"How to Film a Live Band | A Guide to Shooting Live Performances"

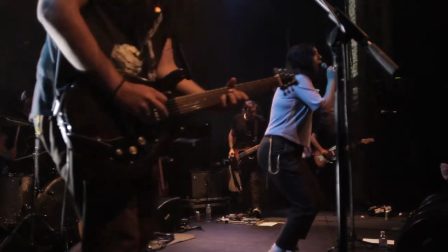[0:09]
Hey everyone Greg Kelly here writer and director at Creative Clones.
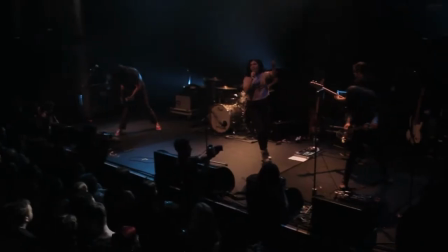[0:13]
Over the years I've directed and shot quite a few live band performances so I decided to slap together a video and share my experiences.
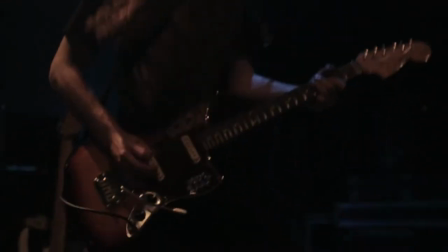[0:22]
I'll only be touching on the video side of things so I'll be leaving the audio to the professionals.
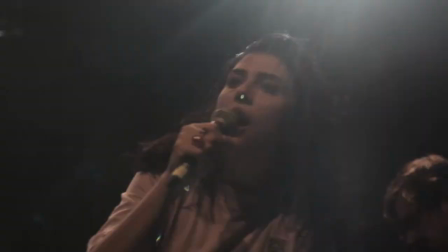[0:28]
Also due to copyright I can't play the actual recorded music but please enjoy this royalty-free background music.
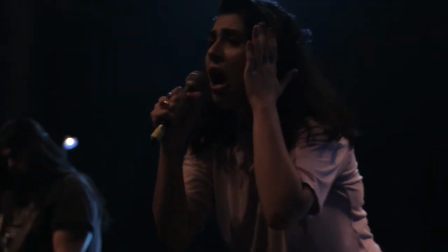[0:41]
Back in 2017, I had the pleasure of directing Wax's live performance videos at the Tivoli in Brisbane.
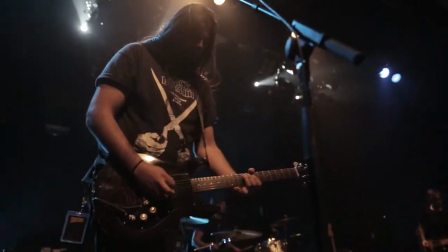[0:47]
Wax are a high energy 5 piece band, so my first task was to figure out how to capture them best and decide on my cameras and coverage.
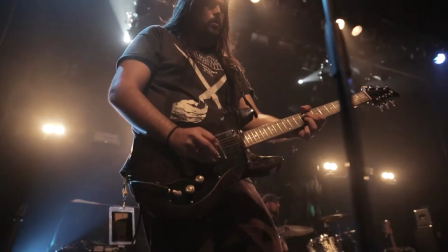[0:57]
It was a low budget gig, so I had to compromise with coverage vs cost.
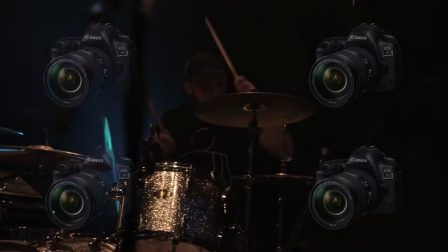[1:02]
So I went with 5 cameras all up, 4 of them DSLRs and 1 GoPro.
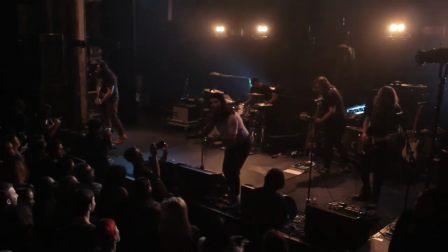[1:07]
3 cameras could have potentially been enough, but since I had the 5 cameras available,
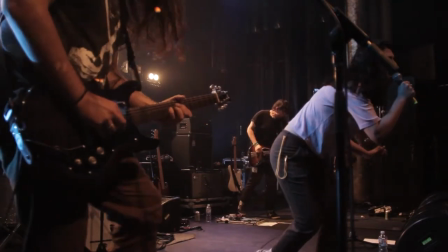[1:12]
both at a low hire rate and free, I decided to utilise them and expand my options in the edit.
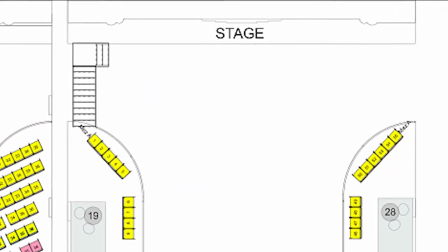[1:18]
We had 2 handheld Canon 5Ds up the front in the pit, either side of the stage.
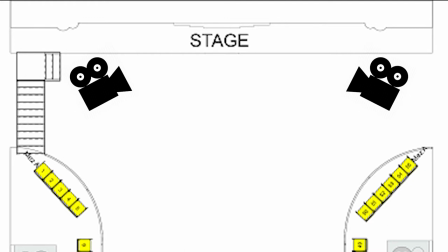[1:24]
Both operated as roaming cameras to catch the action wherever it happened. Both cameras caught the lead singer moving about the stage,
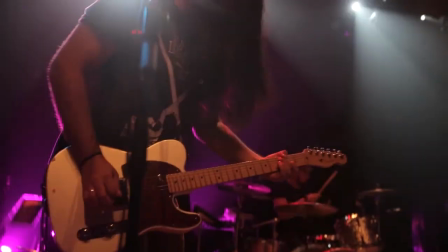[1:32]
while the camera right of stage caught the lead guitarist and backing vocals and the left of stage camera caught the rhythm guitar and bassist.
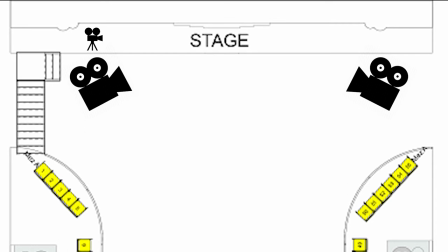[1:40]
One Canon 60D stationed on a tripod side of stage to capture most of the band.
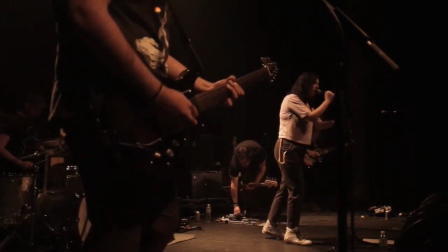[1:46]
This was used as a safety camera, something I could cut away to in the edit if the other cameras were busy adjusting between shots.
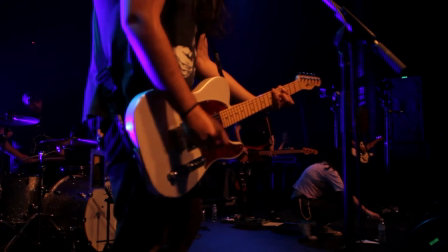[1:54]
This is what we call a set and forget camera, although we would check it in between songs just to make sure it was still recording and no problems had occurred.
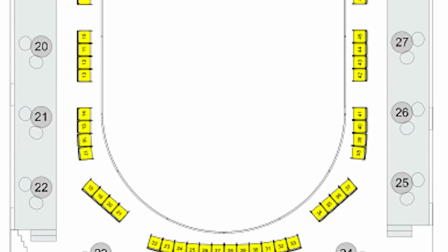[2:02]
Another 60D up high on the balcony or the dress circle as it's technically known.
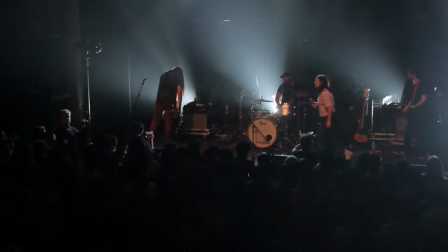[2:07]
Hand held with a wide lens so he could get in most of the stage and sometimes the crowd.
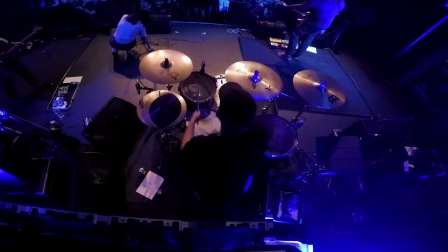[2:12]
This was also a useful safety shot. Then a sneaky GoPro on a clamp over the drum kit.
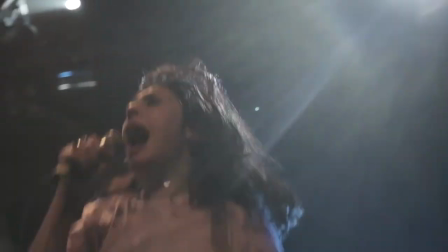[2:18]
A nice point of difference compared to the other vision. I was operating stage left so I was concentrating on my side of the stage.
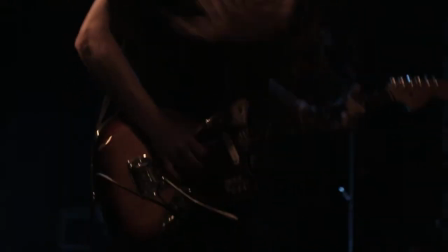[2:26]
The rhythm guitarist, the bassist and the lead singer whenever I could get a good shot of her.
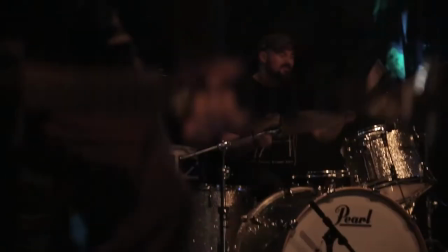[2:32]
But every so often I'd glance over at the shooter beside me on stage right, and if he was on the lead guitarist then I would follow the singer.
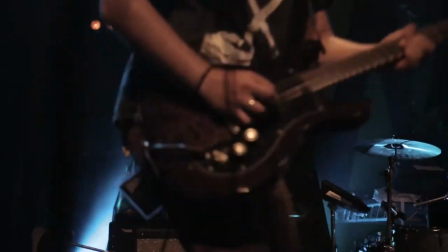[2:39]
I say this because it's always good to be on the singer, but you don't always want to double up two cameras on the singer,
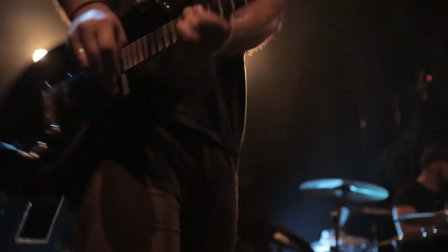[2:45]
so sometimes you just gotta stay alert to your surroundings while filming, especially your other shooters, so you can capture the best action.
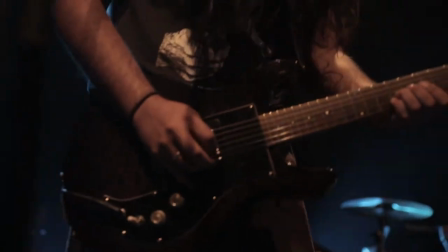[2:52]
Also if you have access to the songs they're playing live beforehand, it can give you a general idea of what parts to capture when.
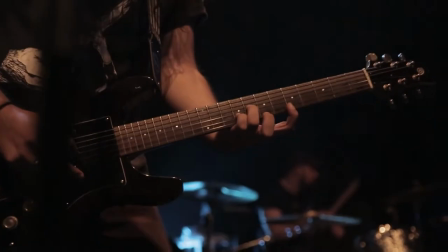[3:00]
say you know when a sick guitar solo is coming up or the singer is going to hit some dynamic note then you can be ready for it.
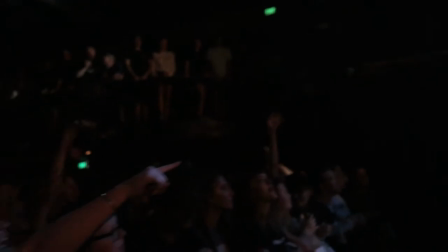[3:07]
Grabbing audience shots is always handy too if there is a crowd.
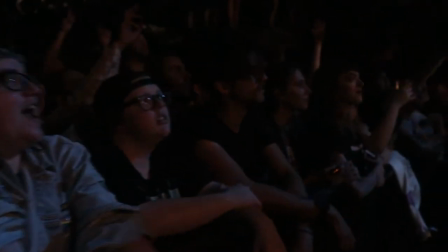[3:11]
These can make useful cutaway shots in the edit and give the video a lot of energy especially if the audience are into it.
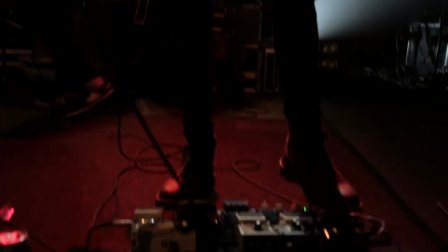[3:18]
You can also grab sneaky cutaways of pedals and general environment shots.
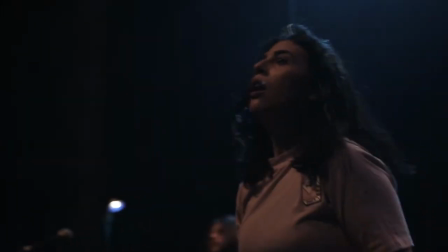[3:23]
These types of shots can sometimes slot in anywhere it doesn't even have to be the same song.
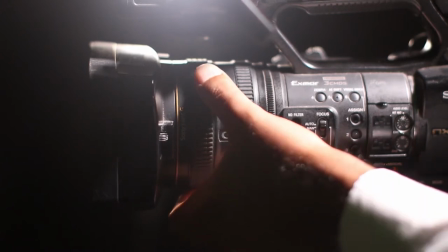[3:28]
I can't really give any specifics on cameras and such but manual settings always give the most professional look.
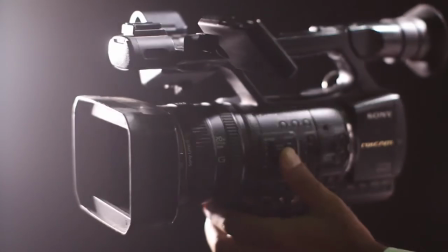[3:34]
Auto focus and exposure can lag and not behave properly in low-lit environments and depending on the lighting design
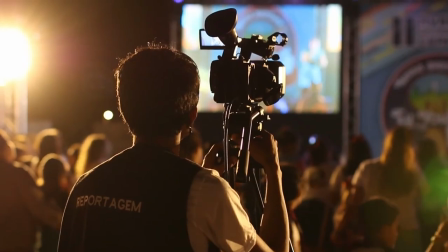[3:41]
you might have to keep readjusting your exposure and remember to make sure that all your cameras are using the same color temperature.
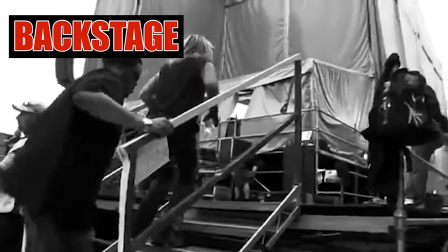[3:49]
A massive piece of advice is to make sure that your filming positions are sorted.
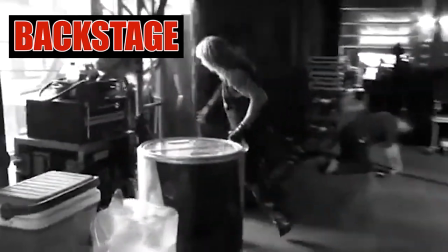[3:53]
You'll need access to mount your cameras well in advance and to get to all the areas that you want to be able to shoot from so it's always good to have them sorted early on.
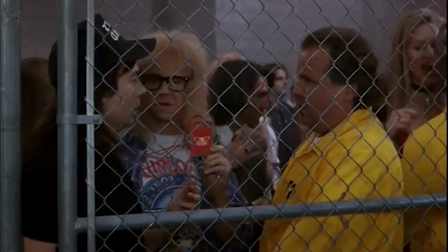[4:02] We're supposed to be in there. No you're not. My girlfriend's in there.
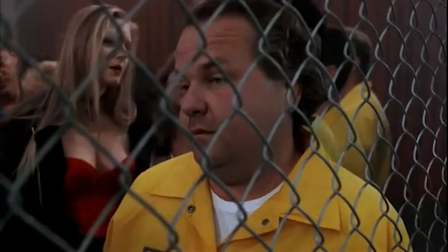[4:07] Hey, a lot of people's girlfriends are in there. Denied.
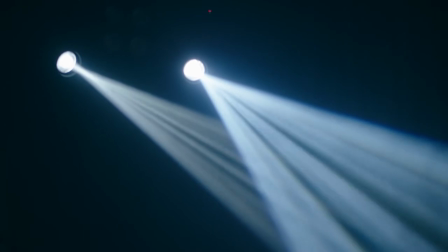[4:13]
The same goes for lighting. Make sure the lighting tech knows filming is going to be happening.